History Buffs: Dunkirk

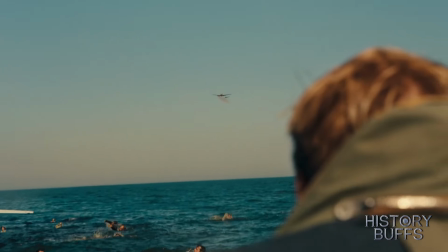12:28 Not wanting to fall back on CGI, they built large radio-controlled models that could fly,
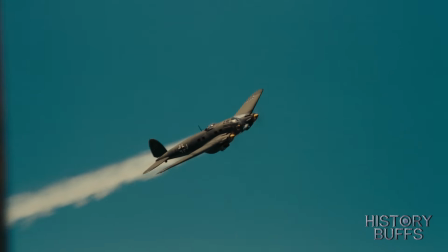12:33 and the effect is so seamless that I didn't even realize until I began my research.
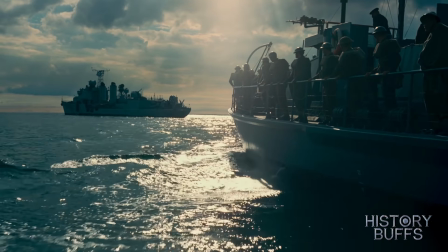12:39 Another sequence in the film that really took my breath away was the sinking of the destroyer.
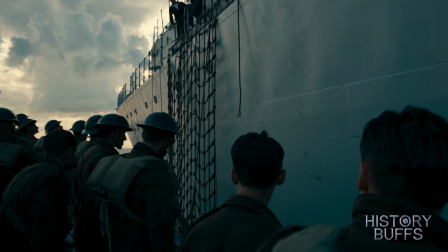12:44 Now, the filmmakers weren't able to get their hands on a working British destroyer from World War II, so what they did instead was convert an old French destroyer instead.
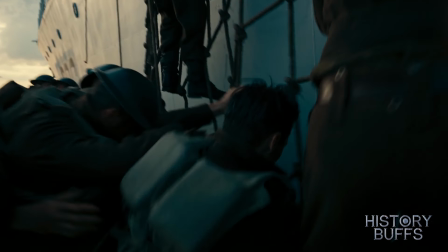12:52 To hardcore history buffs, the difference in design is still noticeable, but for the most part they did a pretty good job.
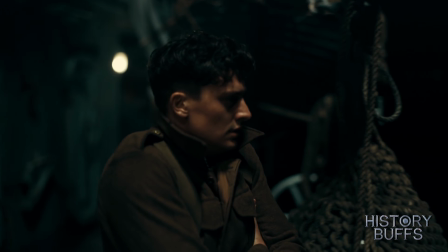12:58 Now, my favourite bit of the film is when the soldier on the upper deck looks over and he sees a torpedo quietly approaching the ship.
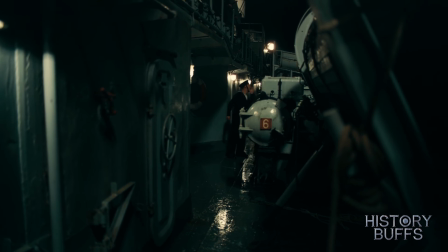13:06 Torpedo!
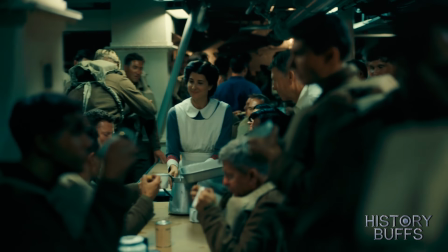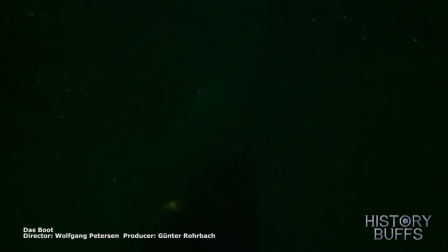13:14 I often find in World War II movies that we see a U-boat's perspective when it attacks a ship.
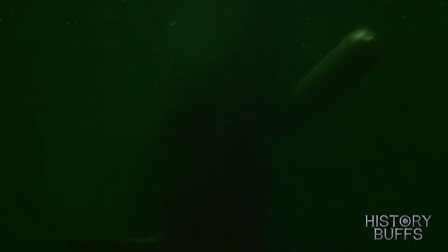13:20 From the moment a torpedo is fired underwater, we follow its trajectory and witness the devastating impact.
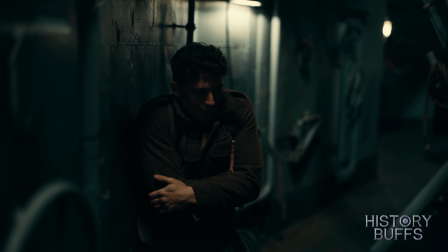13:26 But what I really like here is that by having it from the ship's perspective, we can see what made these U-boats so deadly.
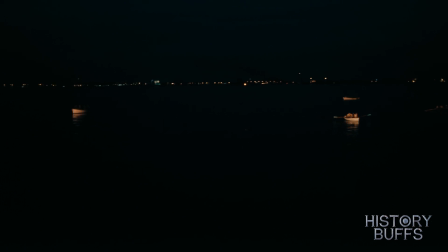13:32 Hidden beneath the waves, you wouldn't even know there was one there until it was too late.
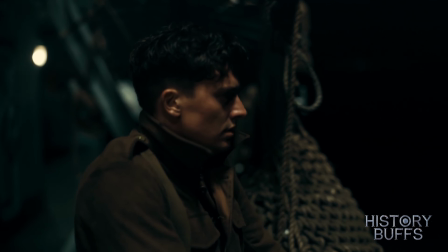13:37 Not even the sound of a torpedo would betray their presence. It really made me think of what it must have been like for ships crossing the Atlantic during the war.
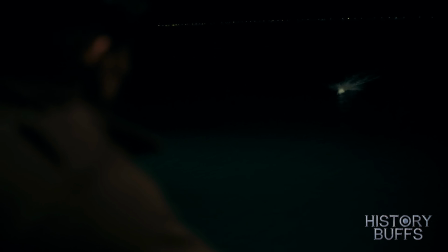13:45 In one moment everything would be fine, and then the next, you see a torpedo slamming against your hull.
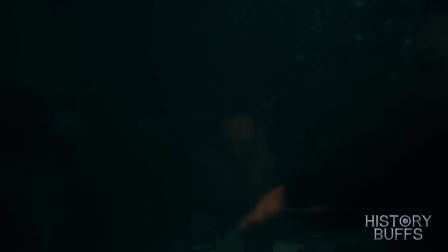13:50 All of a sudden, the lights would go out, the water would start flooding in, and you'd be trapped in the dark.
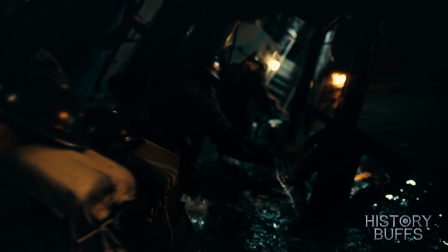13:56 And in this scene, you really feel as if you're in there with them. Even the exterior shots where you see the ship's heavy mass slipping beneath the waves,
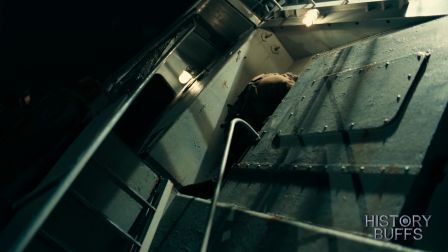14:04 you just can't get that with CGI as effectively the way you can when shooting it for real.
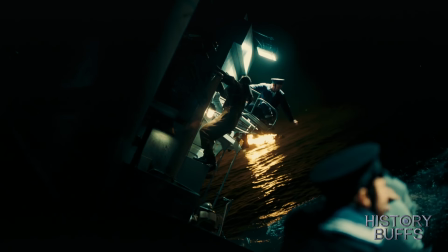14:09 It's a thrilling sequence, but I should point out that it does sink a little too quickly.
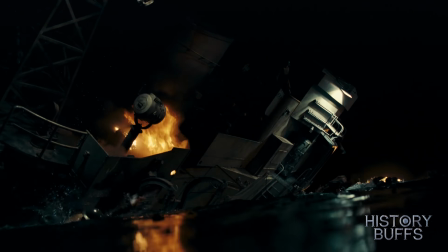14:14 In reality, ships take a long time to fully sink, whereas this one seems to go down within minutes, which rarely ever happens.
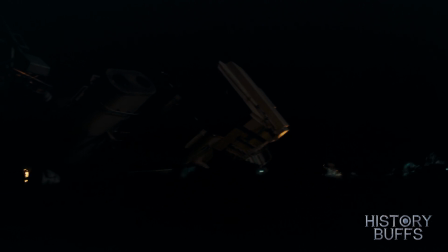14:22 But I'm happy to overlook this small detail since everything else is done superbly,
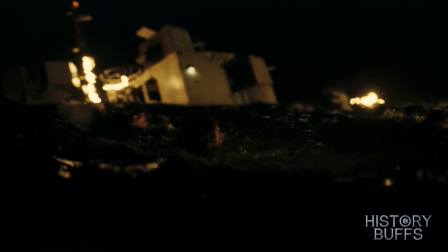14:26 and it may have only been sped up to help keep the plot moving, which is perfectly understandable.
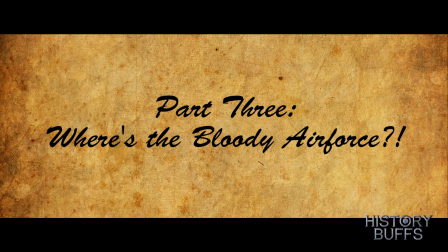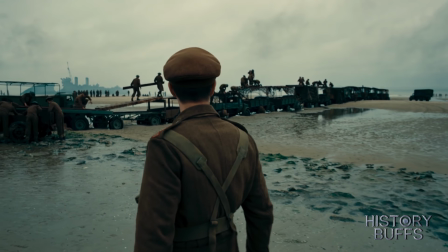14:37 For this chapter, I'll be going over Dunkirk's historical inaccuracies,
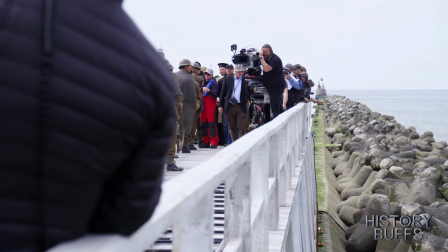14:41 as well as my biggest issues with the movie, and most of them have to do with Christopher Nolan's reluctance to use CGI.
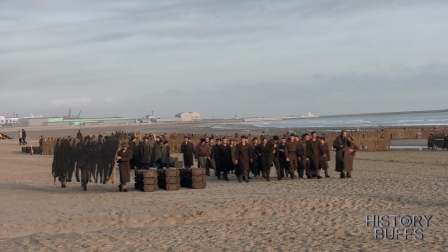14:47 Yes, I am aware that makes me sound like a hypocrite, given how many times in my reviews I've said that I prefer practical effects over CGI.
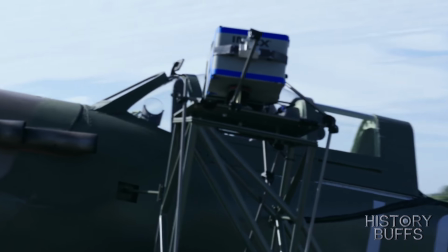14:54 I still think that nothing beats showing the real thing, and it's clear that Christopher Nolan believes in this too,
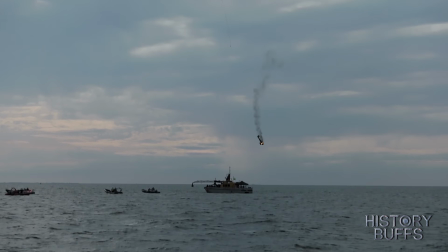15:00 which is why you see nothing but practical effects in Dunkirk.
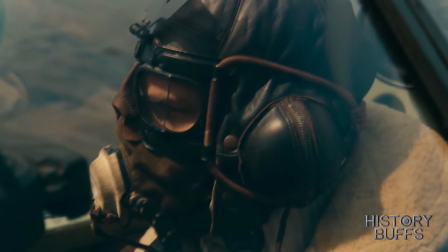15:03 You have real planes, real explosions, real ships, even the ones we see sink in the water was all done in front of a camera.
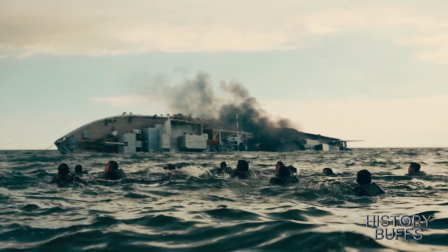15:09 Now, I love this kind of approach, and the best part of Dunkirk are when it's used most effectively.
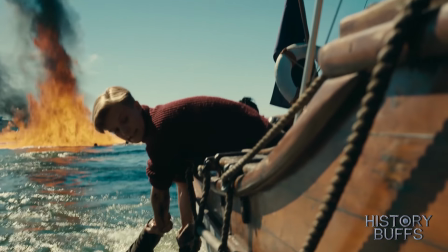15:14 But I'm not too stubborn to admit that by refusing to use CGI altogether, it undermines the movie's credibility when you can't pull it off for real.
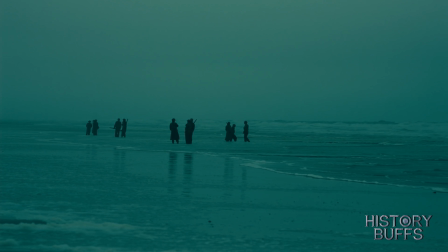15:23 And what do I mean by this? Well, let's take a look at a few scenes.
There are 400,000 men on this beach, sir.
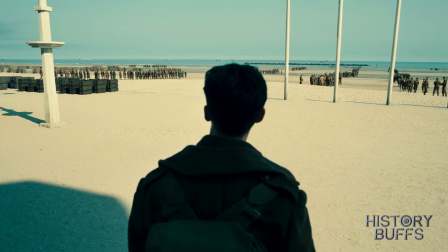15:30 Where? I mean, where is everyone? Because he's right, there should be 400,000 men on this beach, but there's hardly anyone.
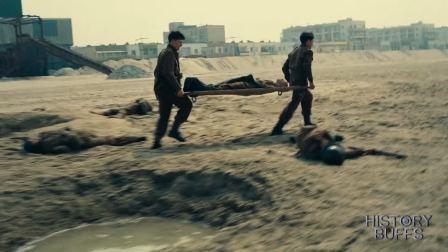15:37 It should be clogged up with congestion, with people scrambling for space.
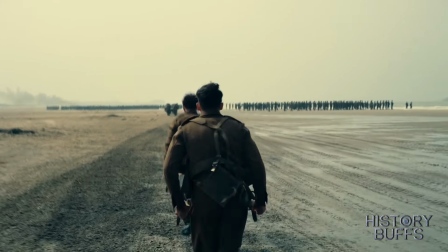15:41 It should be littered with equipment, tents, vehicles, field hospitals, discarded weaponry, and so on.
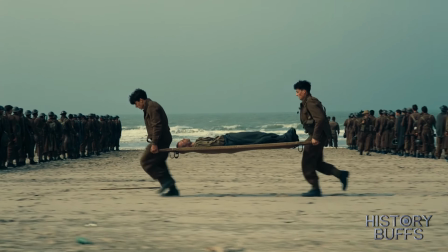15:46 But what we get instead is a few hundred people queuing up on an empty beach.
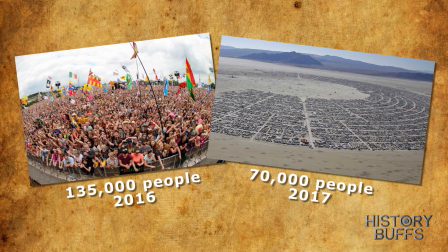15:51 If this was the turnout for Glastonbury or Burning Man, it would be seen as a disaster.
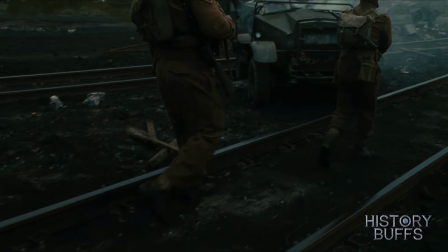15:56 Dunkirk looked nothing like this. If you want to see more accurate representation of how it was, then look no further than Atonement.
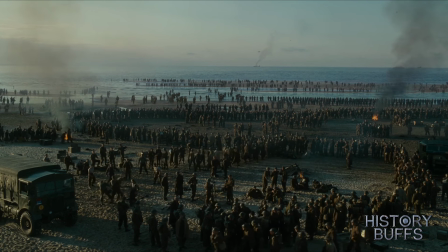16:04 Fuck me. It's like something out of the Bible.
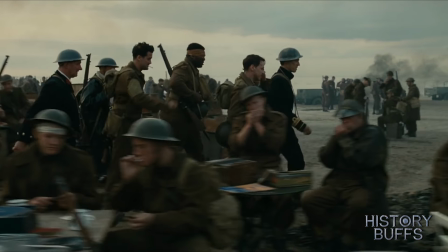16:12 This 5-minute shot from Atonement shows more activity on the beach than the entire runtime of Dunkirk.
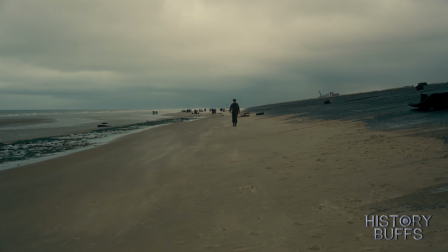16:18 This is what 400,000 men is supposed to look like. So, when we go back to Christopher Nolan's Dunkirk, it looks pretty shit in comparison.
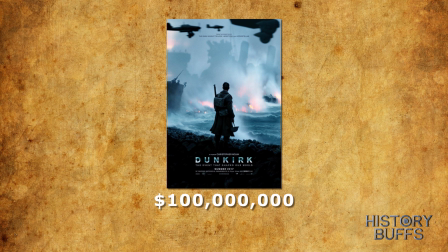16:26 I find it quite shocking that a movie with a $100 million budget gets dwarfed by Atonement's measly $30 million.
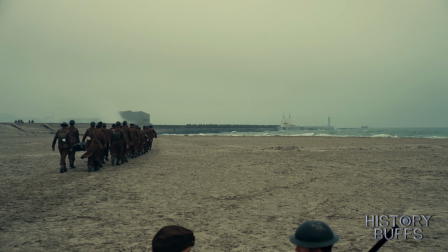16:34 Now, I honestly don't know how limited his budget was on those scenes.